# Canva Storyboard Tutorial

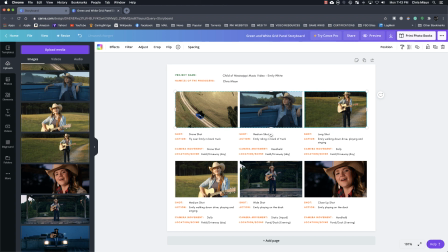So people's eye line when they're watching this video is they're going to see her here, and when we go to a close-up for a matching, she's going to fall in the same spot.
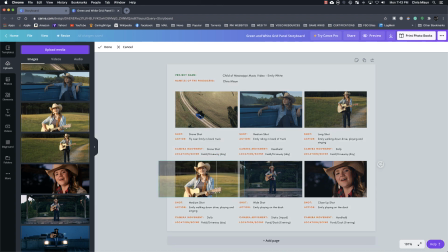So it's not like we would have Emily all of a sudden over here on this side of the frame, because that would look different from what we had just shot because we're using that at the exact same time. So I want to keep Emily in this part of the thirds.
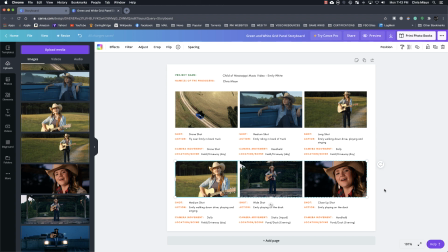If we need to add another page, so clearly we have a lot of shots that we're going to use for this video, we can easily just click down here,
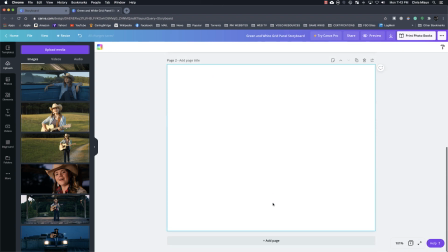go to add page, and it will create a new page roughly based on what we're using in this.
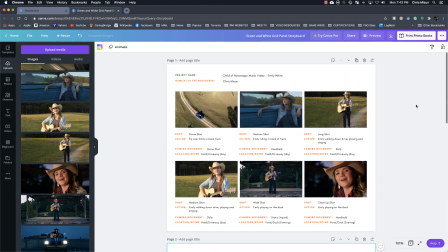Otherwise, we can go up here and this becomes page 2, and we actually duplicate this.
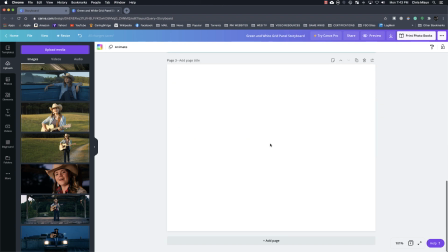So that is the preferred method when you're doing some of these storyboards, because as we look here with page 3, there's no template built into this.
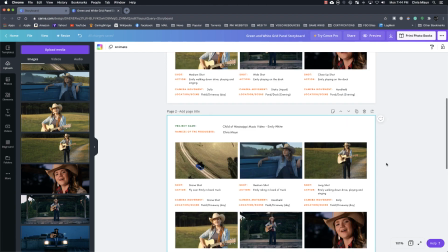So now we just have this blank canvas, but we want to be able to utilize all the different features that we had in the template that we choose.
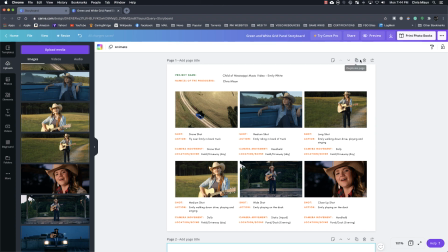And so it's better if you go to duplicate page. So again, you can always hover over things and it lets you know different options that you have for it.
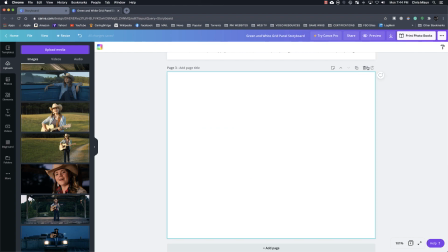And we're going to go ahead and grab this page 3, and we're going to delete this page 3 because we don't need that page anymore.
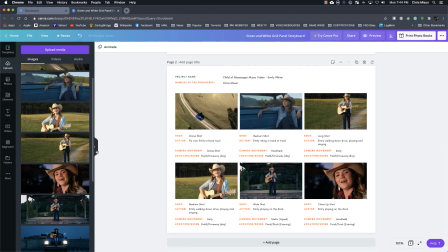So let's go here to our second page. We're just going to add in our last couple of shots.
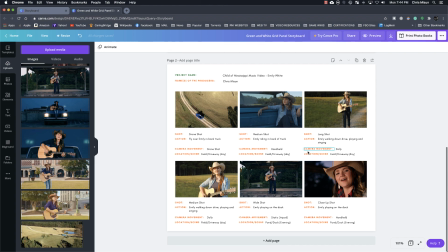So we go from Emily being on the dock, and now we're going to take her down into the city.
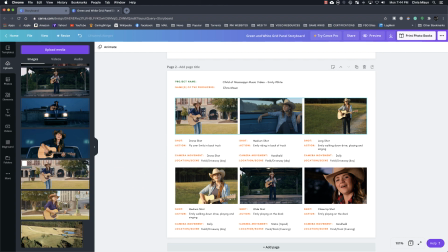So we're going from a close-up, and now we're going to go into a medium long shot. So a medium long shot would be from the knees up, and this was very popular with a lot of westerns back in the 60s and 50s. And so they would call it sometimes the cowboy shot.
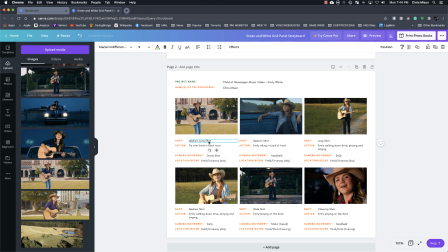So it would be a medium long shot. and Emily playing in Dumont Plaza. And again, that would be our location as well, is Dumont Plaza. This helps us kind of get organized with all the different places that we need to go.
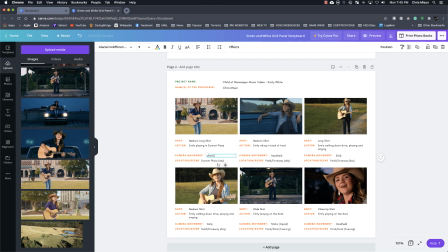And this would be static on a tripod. A few more shots left to put in. And we'll just kind of put these in here real quick.
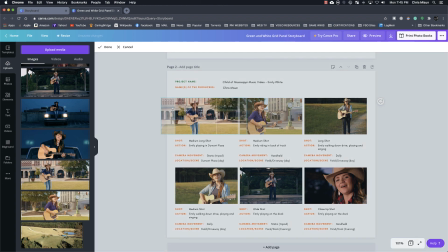We can move Emily again to kind of match up with what happens in this shot. So again, we double click and we make sure that she stays in the framing that we like for those shots.
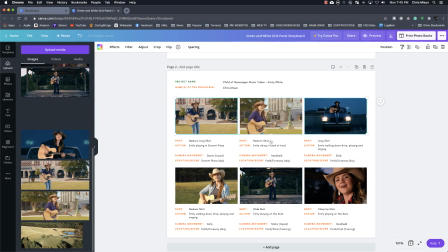And then our last few shots here are her in the back of the vehicle. And in those shots, we have her center framed. So let's say that we were very happy with how this entire project turned out.
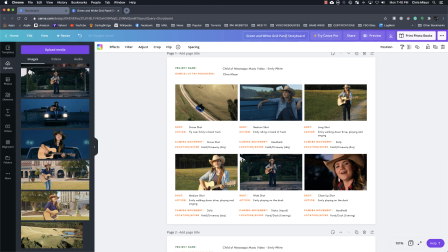Then we want to make sure and go to File and Save. Up here at the very top is where we can change the name of this. So we're going to go to Child of Mississippi, Music Video, Storyboard.
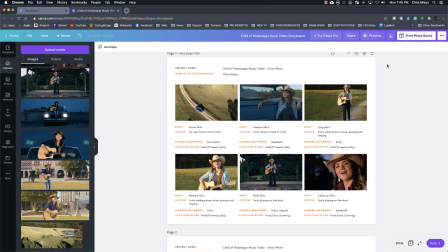So after we do that, we can go ahead and download this project. So we're going to go over here to our option where we have this download icon, and we're going to click the download icon, and we want to go ahead and use the PDF print because we want to have this higher quality.
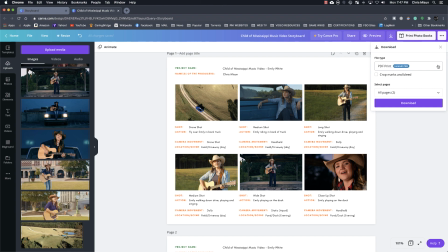We want to be able to print these off and take them to the next shoot that we go on so that everybody has an idea of what we're looking for.
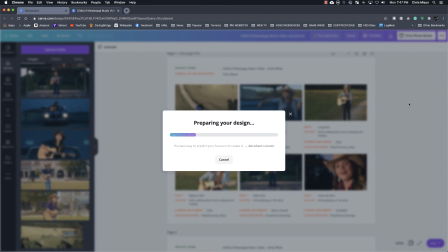So we're going to go to download. It's going to prepare our design. It's going to bring it all together and create that PDF document.
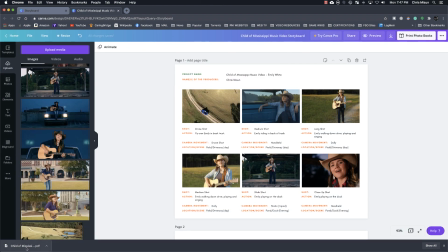And we're going to click off this box for now. And as you can see here, we have our download of Child of Mississippi.
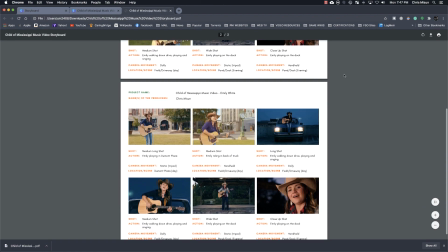And we're going to go to Open, and within Chrome, Chrome will open that video or that PDF document.
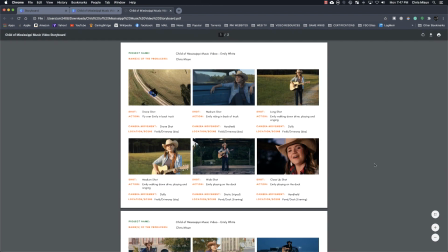So now we can preview our document, and it's also saved to our computer so that we can print it out or send to a client. I hope that this tutorial was helpful for you on creating a storyboard with Canva.